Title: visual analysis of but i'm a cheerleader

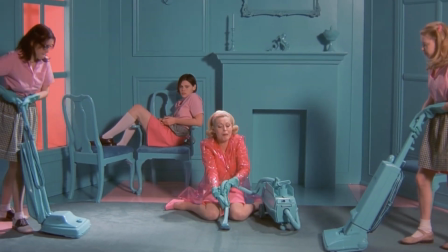The shot is very balanced and pleasing to the eye, interrupted only by Graham,
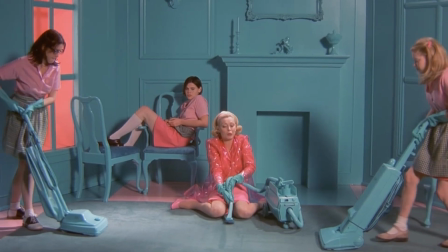who sits in a manner traditionally considered unladylike as she watches the girls clean with disdain.
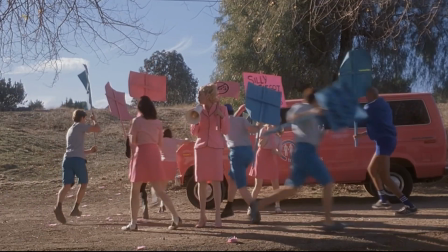In this scene, Mary has taken the campers to protest outside the house of two ex-ex-gays with offensive signs and a megaphone.
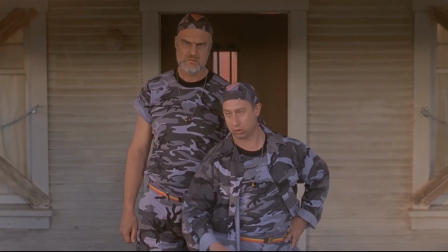Once the two men come out of their house and yell back at them, all of the teens flee into the van, except for Graham and Megan.
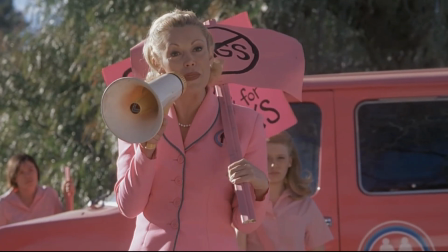What's interesting about this scene, however, is that while Megan doesn't move one bit, Graham does, only to stop behind the hood of the van.
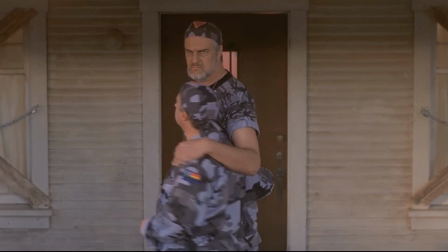This is reflective of the inner turmoil the characters are facing at the moment.
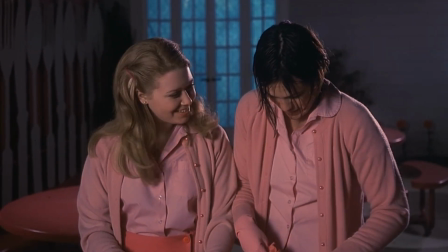Megan has at this point already admitted to herself that she is attracted to Graham, and so she doesn't find herself following along with the rest of the kids,
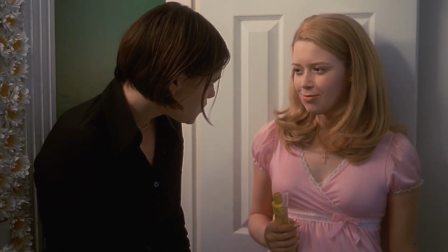who are still trying to follow Mary's teachings and turn themselves into XKs.
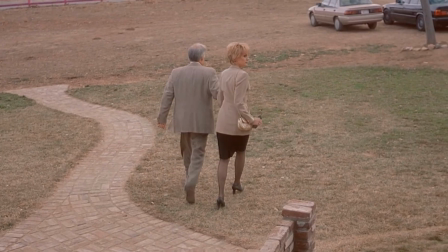Graham is worried because she knows her parents will disown her if she doesn't graduate from the camp. Despite having been unabashedly vocal early on about her lesbianism,
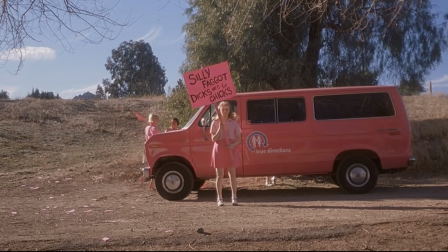this fear keeps her from confidently standing by Megan's side, and so she instead opts for looking on from behind the safety of the van's hood.
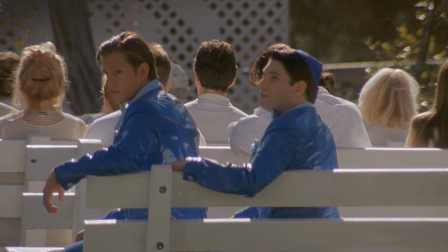The camper's stay at True Direction culminates in a graduation.
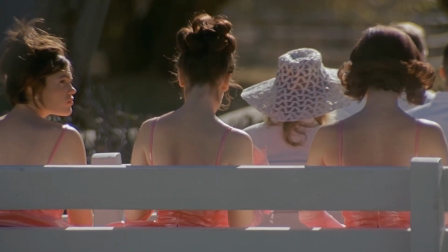Wide shots of the venue, which is really just a lawn on the camp's lot, shows that the guests, dressed in all white,
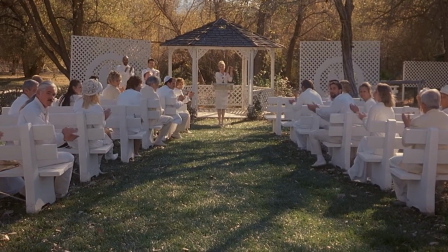are seated on white seats before a white pavilion framed by white trellises.
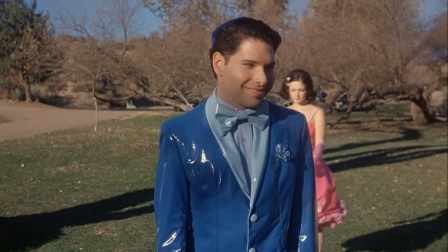This, combined with the fact that the graduates are the only ones wearing color, makes the graduation feel like a reversal of the traditional Christian wedding.
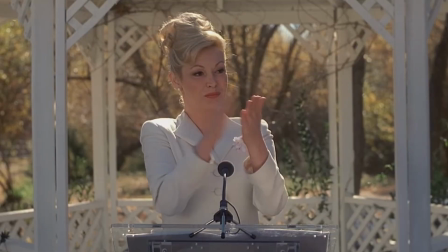By having the graduation mirror the aesthetics of a wedding, we see that she is essentially symbolically marrying these kids to the heteronormative values she has been drilling into their heads for the past few weeks.
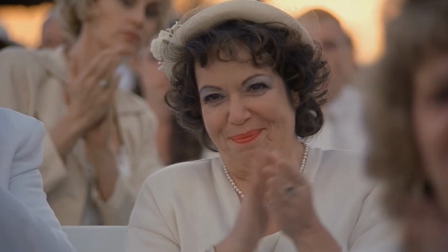In addition to being the only ones wearing colors, the graduates are also the only ones not wearing clothes made of fabric.
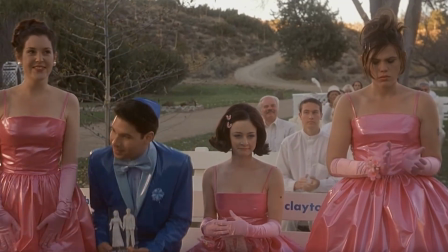Instead, their dresses or suits are of shiny plastic that reflect the sun
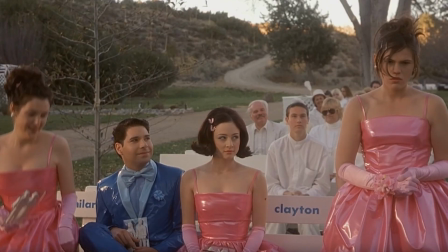and crinkle as they walk. this not only highlights the physical discomfort the graduates
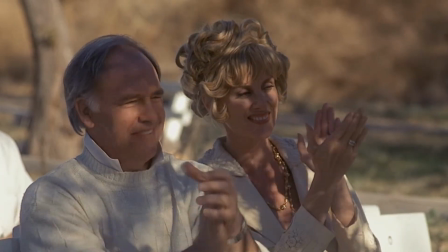are feeling but also the irony of these clearly queer teenagers being celebrated
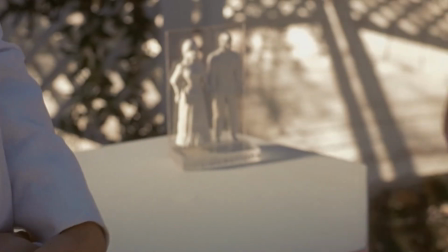for basically just fooling everyone into believing they're now heterosexual.
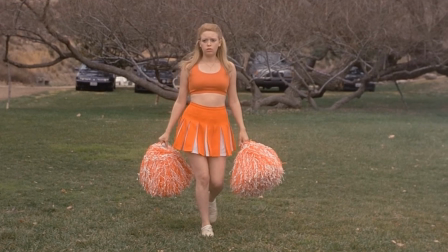megan's character development is seen in full in this graduation scene by her wardrobe alone.
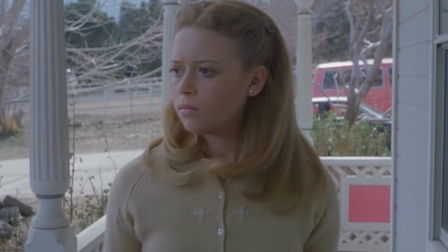when she was kicked out of true directions she had changed back into her normal beige tone clothes. her parents had already let her know that if she failed out of this camp,
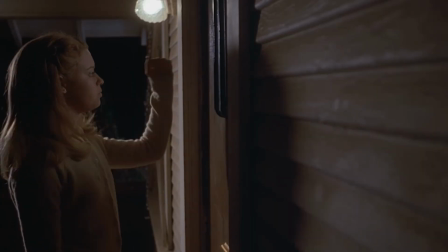she wouldn't be allowed back home, and so she finds solace with the two ex-ex-gays who had appeared earlier in the film,
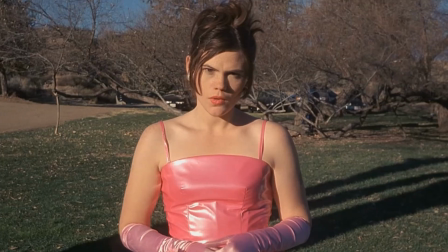and when she decides to sneak back to True Direction to convince Graham to leave with her,
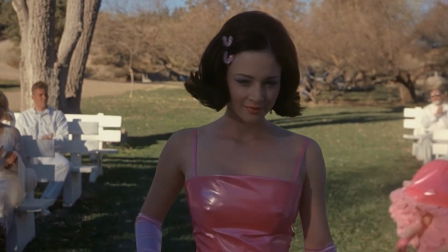she dons the grey camo that those ex-ex-gays had worn when the campers were protesting outside their home.
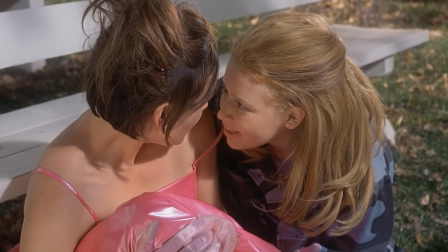This shows that she now has new role models to look up to.
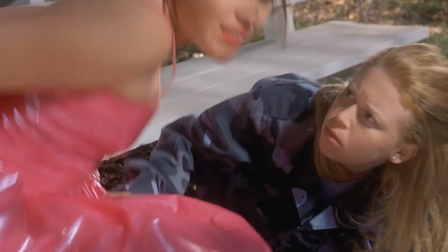Instead of trying to fit into the styles of clothing that her classmates wore, or the clothes that fit the gender roles enforced by Mary,
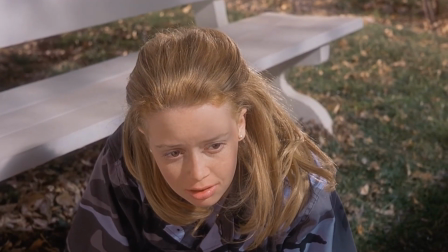she now feels a part of the community provided to her through these two kind gay men.
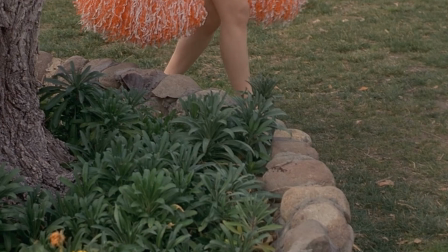When Graham says she won't go with her, Meghan resorts to the version of herself that makes her feel more confident and she puts her cheer uniform back on and wins Graham back.
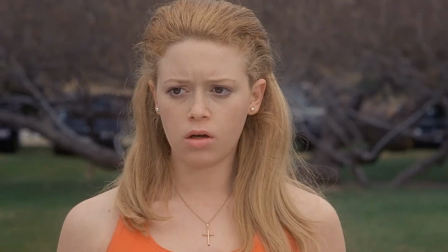This is important because it shows that even though she's had the life-changing revelation that she is a lesbian, it still doesn't change anything about her love for cheerleading.
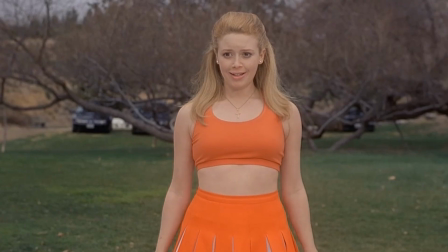As Babbitt said, she had wanted to see a movie with a girl who embraces her lesbianism and femininity at the same time, and that's exactly what Megan does.
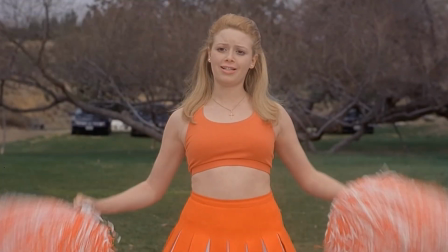Being a cheerleader is important to who she is so she sticks with it, even if it isn't something that's stereotypically lesbian.
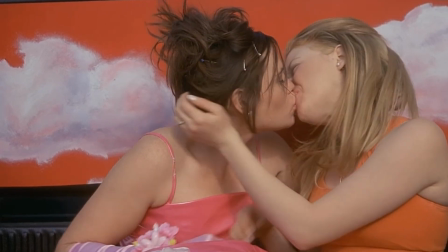Staying true to herself helps her win the girl, and they have their fairytale happy ending as they kiss in front of the pretty clouds painted on their truck's back window.
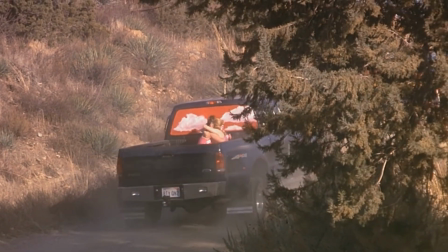Ultimately, But I'm a Cheerleader is a film critiquing the ridiculousness of gender roles, gay stereotypes,
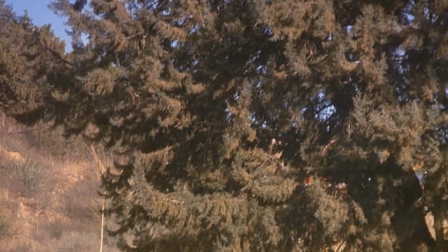heteronormativity, and the people who enforce any of these ideals, using comedy and visual language to accomplish that.
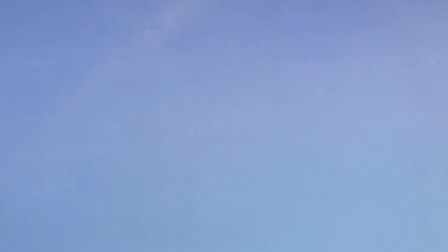The usage of mise en scene through blocking and set and costume design was integral for conveying the subtext of the story, as well as just adding to the campy feel of this lesbian romantic comedy. I'm certain that this film can only grow more beloved as time turns on.